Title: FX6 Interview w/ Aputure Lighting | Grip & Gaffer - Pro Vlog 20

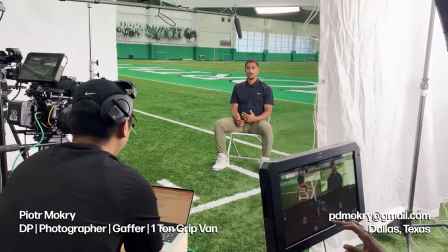Welcome back to the vlog. I'm Peter Mokri, a Dallas-based DP, photographer, gaffer with a one-ton grip van full of aperture lighting.
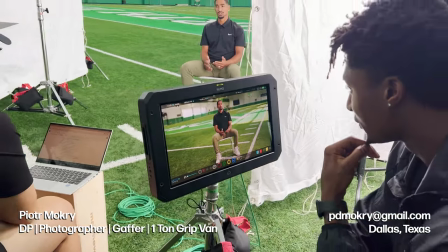If you need help on your next shoot, drop me an email. On this episode, we're going to feature two shoots.
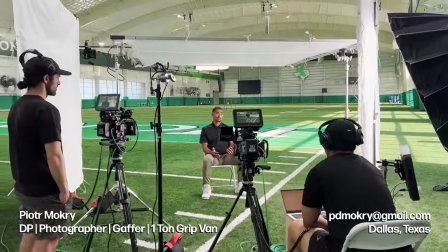One, where I brought it all, and the second one, where I came in as G&E. So on this shoot, I brought camera, audio, and lighting.
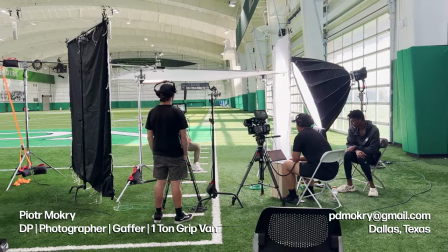The whole van was packed with a lot of goodies. you'll see the loadout after i show the bts of this setup and the actual footage from
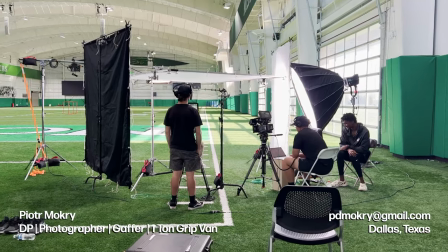this shoot so you can see how it looks coming out of the two fx6s right
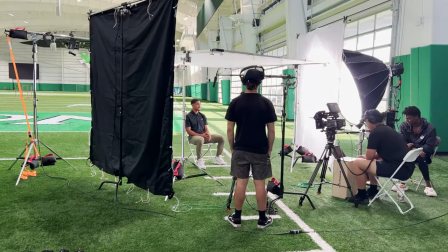here we have a big source coming in we're trying to match
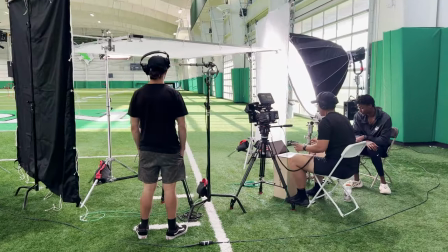those windows or garage doors in the background that are bringing in light so we're trying to match those we didn't want to put the talent where
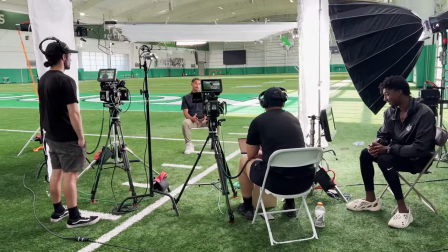the light was actually coming through there because that was changing throughout the interview but we were able to make a big source that was nice and soft
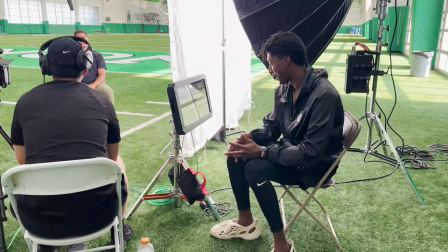i did bring out my director's monitor which was my sumo which was great for the director right there that's emmett the director and you can see he can switch
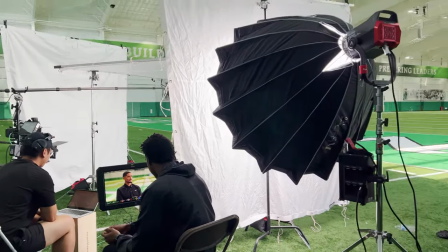between the cameras and get a nice clean image the luts already applied and we're pounding a 1200d
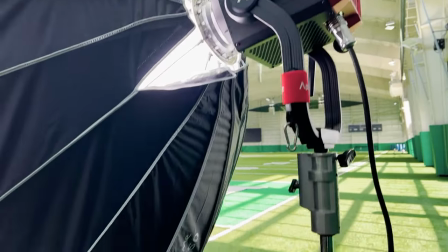straight through the diffusion so we had it almost i think we had it on
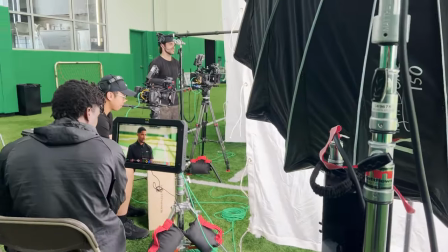max output we were pushing it really hard because we were diffusing it twice
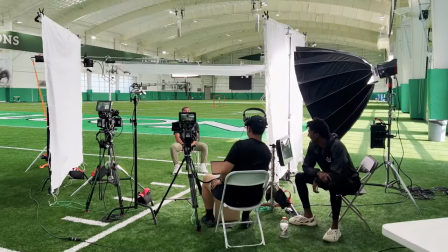and we really needed that output so here's
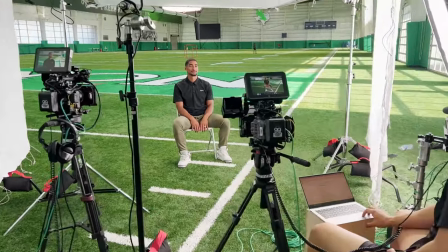a little break we took we were waiting on something uh questions were getting lined up and i
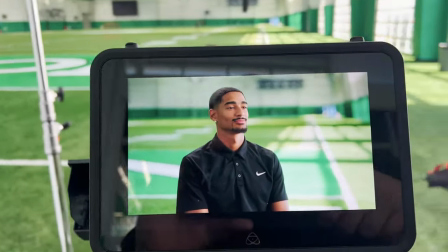just wanted to capture some footage and show everyone how everything looked and you could see these frames are beautiful we were able to come in
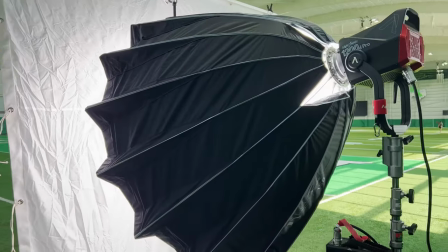with our big 1200d source i know i'm showing it again this is a different clip but it made it real simple to use the 150 dome and then
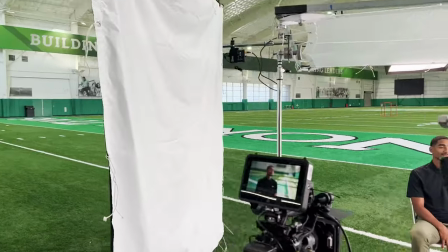you know the diffusion I did quarter grid on it we have the bounce here and
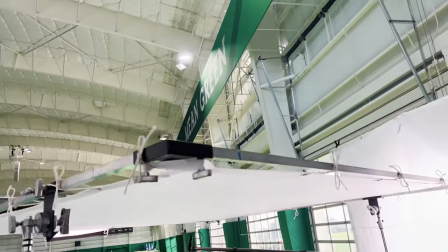then we have these overhead lights which were really strong so we put this frame
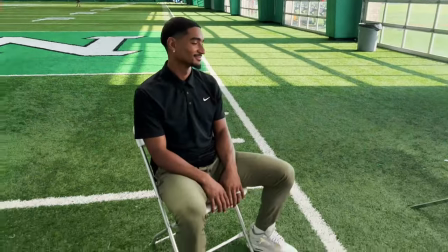up above the talent to prevent those from catching the edge
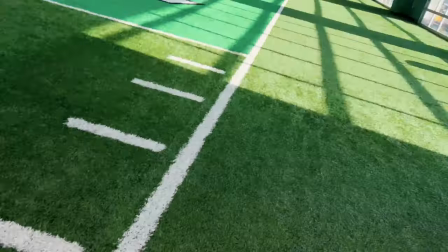and you can see these windows here are huge the garage doors with
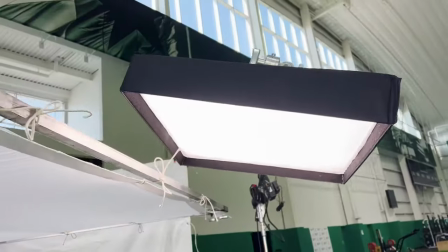windows we ended up putting a
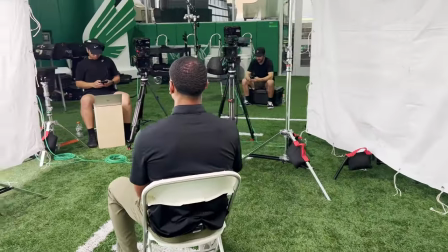f22c to give him a hair light but also to light his shoulders a little bit and you'll see that in
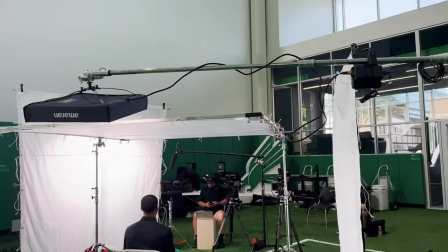the shot with his darker hair his dark shirt and darker
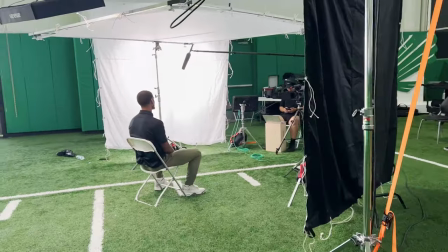complexion we really needed a lot of output and the tubes that i normally use wouldn't have
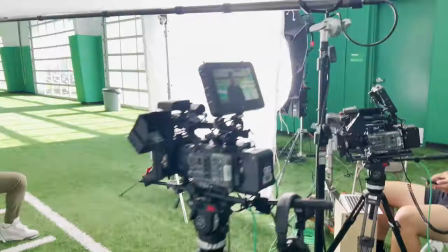cut it so i know these f22c's put out about 240 watts of output
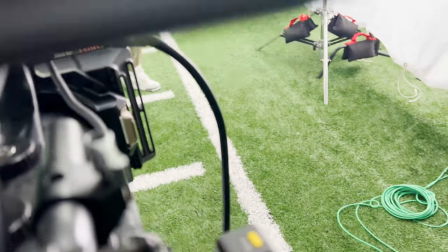so it was really great for that and i'm showing false color here
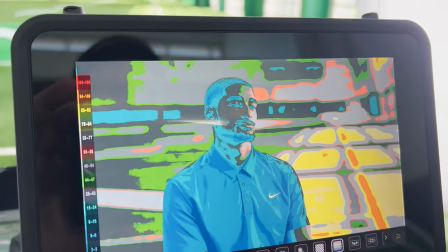so you can see that we're not blowing out those streaks of light coming in on the right
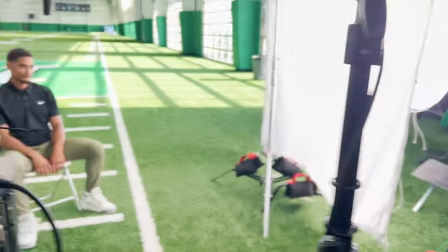hand side so we're maintaining all our information there we
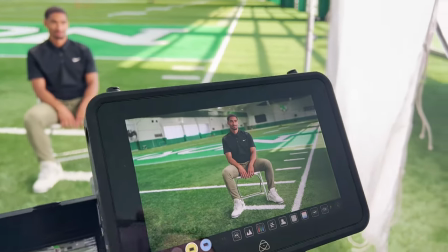really like this wide setup but man was it tough to get all the equipment
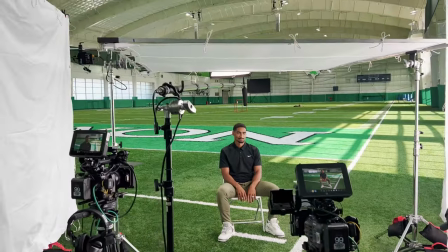out of the shot it was really close so we were talking about inches
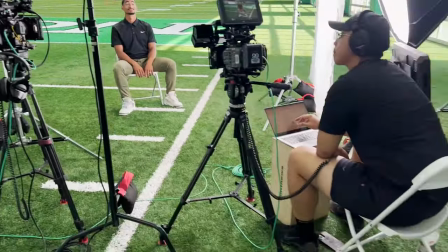of play what was really cool too about the overhead is it helps make the audio better because it reduces echo and things like that so
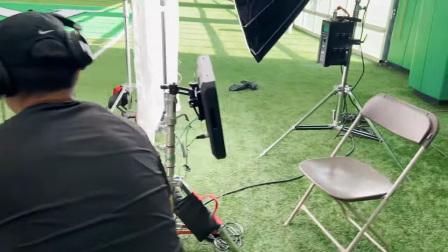sound guys hate it a lot of times because we try to bring
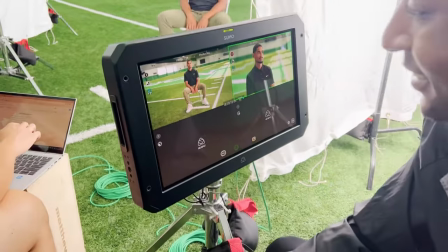diffusion down as much as we can there's him at our director a real great guy we had a good time he
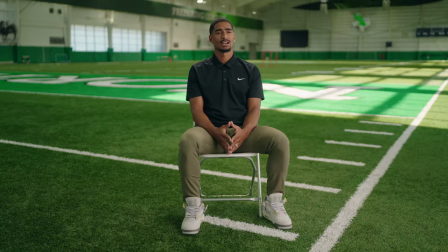knew what he wanted and we came together so here's our wide shot you can see how our hair light is hitting the guy's shoulder and hitting his hair and giving him a nice little glow we wanted it even we didn't want it to just come from one side because that whole
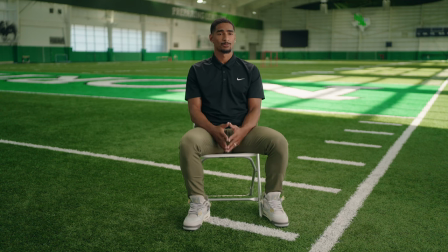arena or inside field did have lighting all the way around so we wanted to kind of motivate it equally and didn't want to make it seem like it's only hitting them from one side so that's why you see it on the left and the right shoulder and like i said we had a lot to contend with to